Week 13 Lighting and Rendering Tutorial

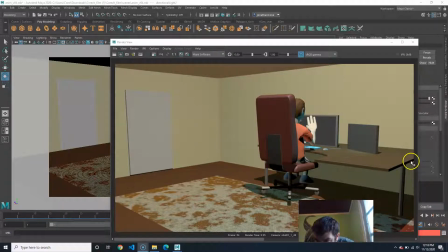There's definitely a little bit of darkness right here, but I can live with that to some extent.
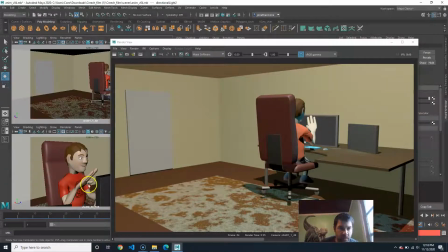But what I'm going to do is switch over, let's close this out, switch over to this shot.
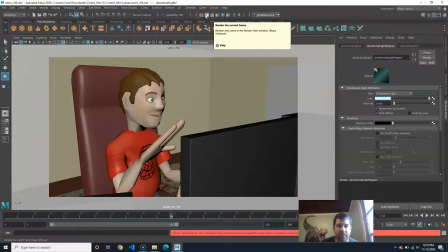And I'm just going to render this out, see what this looks like, and then using that as a guide, we'll see what we want to do.
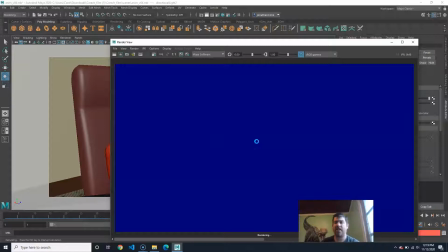I'm feeling what we're going to do is need to put in a fill light, just because I think there were some dark areas that could probably use a little bit of help.
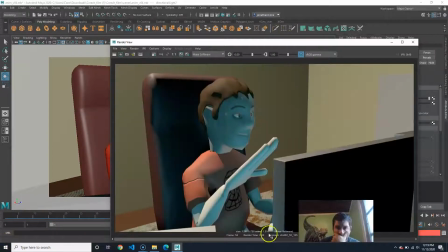But the other one might have fixed that. I don't know. I'm looking at this, excuse me, and it's not terrible. But I think it probably could use a little bit. See how this is pure black, right? And then this is really dark. So I think I'm going to make a light that's jutting kind of in this direction.
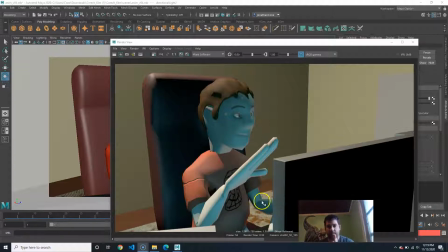Well, kind of this direction, I'm thinking, from the proximal to distal towards him, just so we can fill this in a little bit better, because it feels very in shadow and blue, and it will get rid of some of these like darker areas I'm not such a fan of.
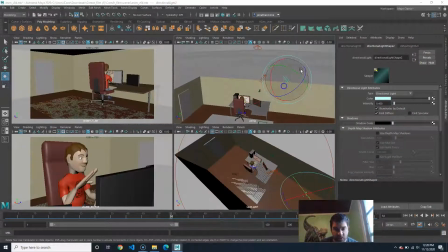So let's hit space, and I'm just going to duplicate this guy, Control D, W, move this one. Okay, I thought I duplicated it. Control D, move this one over, and I'm going to have this light go this way
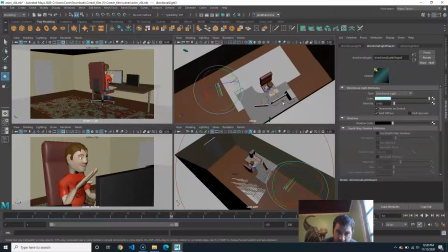because I want it to come into his face, is what I'm thinking.
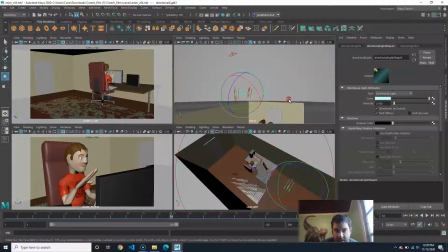And I'm actually going to have it go a little bit up too, just because I don't know if there's lights that are filling underneath as well.
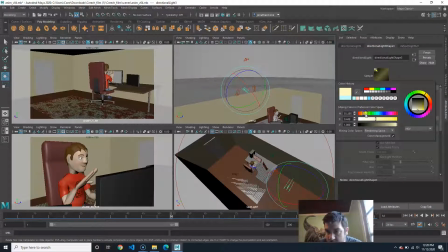And instead of blue, I'm going to do, let's say, I'm picturing it being kind of this color here. So let's do a little bit more of like an orangey yellow. And let's do less than this. Let's do 0.3. Just I feel like that might be a little bit too strong to do 0.4.
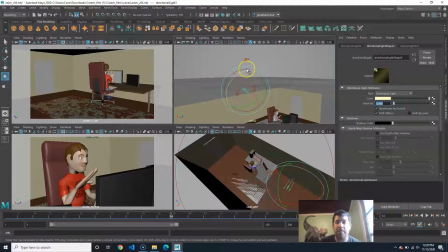Okay. So the main thing is, don't do all the same color for all your lights. I knew somebody, one of the things he would do when he would light stuff, he would do kind of similar to what I would do. He would do practical lights. But then he had like a script that he would run that would create a ball of light.
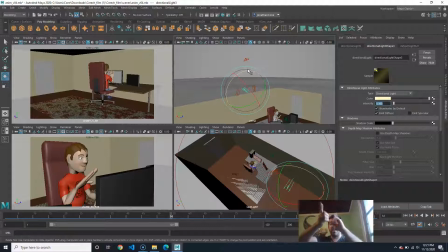And literally all it was a bunch of directional lights all over in all different directions that were all different colors. Because it's better to have it more full of all these different things. Don't leave them just white, and don't leave them all just one color. Unless you're going for like a specific look.
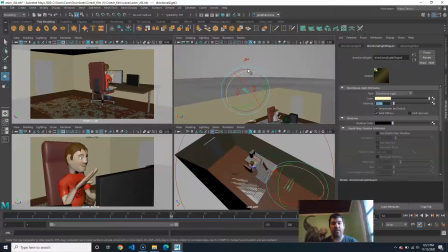But generally, you kind of want to have a breadth of lights with all these different colors, because that way they interact and they work with each other, and it's much more interesting. Okay, so I'm going to do that, and let's click on this one, and let's go ahead and render that,
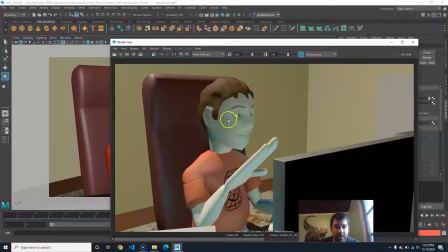and I'm going to pause it. So I'm looking at this, and you know, I feel like that's filled it in quite a bit. Didn't really do much for this though, did it? I don't know why that's so dark. Well, whatever. But I could play around with more lights and put a lot of them.
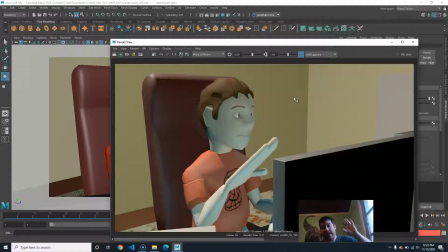You know, honestly, depending on the project that I'm doing, I might have, I mean, I've had some scenes that have like 50 lights in them. You know what I mean? So it depends on what you're making. You could have a lot of lights. But obviously, the more lights you add, the more render time, things like that. It's not awful, but it will add to it. But I'm going to call that good as far as the lighting is concerned.
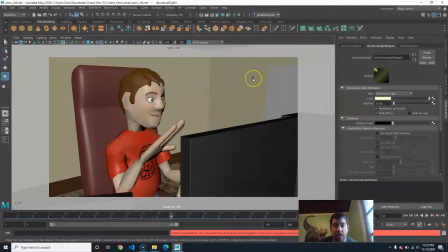I think that's good for our two shots. Next one I'm going to do is this. I'm just going to set it up for render. I'm not going to render in it just because that's time consuming and we'd just be sitting here. But I do want you to know how to do it. So I'm going to go back to my render settings.
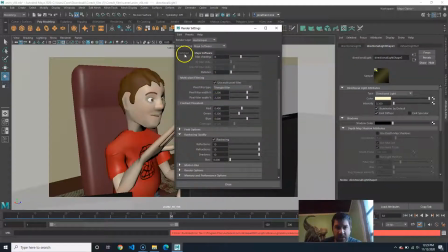Okay. And we're good on all of our settings. So you're going to always notice that there's two tabs, or there's always this one tab called common. And then this has my software. But if I switch to Arnold or whatever, you'll see other tabs. And this tab, and if it was a different render and engine, those deal all with like the quality of the render and stuff.
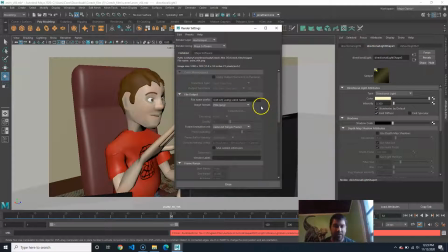The common is like the files, like the kind of files and like the bare bones kind of things that they're going to need to make. Okay. So let's start from the top and work our way down. So we're going to obviously stay in Maya software. So it wants the file name prefix. What you do in Maya is it actually doesn't export out video.
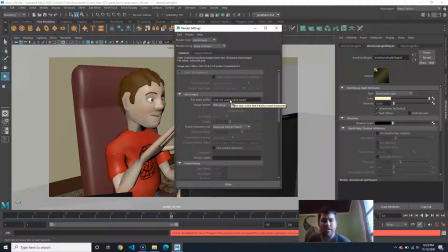It will say that it can, but it doesn't work. I don't know how to, it's very glitchy. And you don't want to render out videos. You want to render out image sequences. So file name prefix. So when we say image sequences, that means it's going to be like,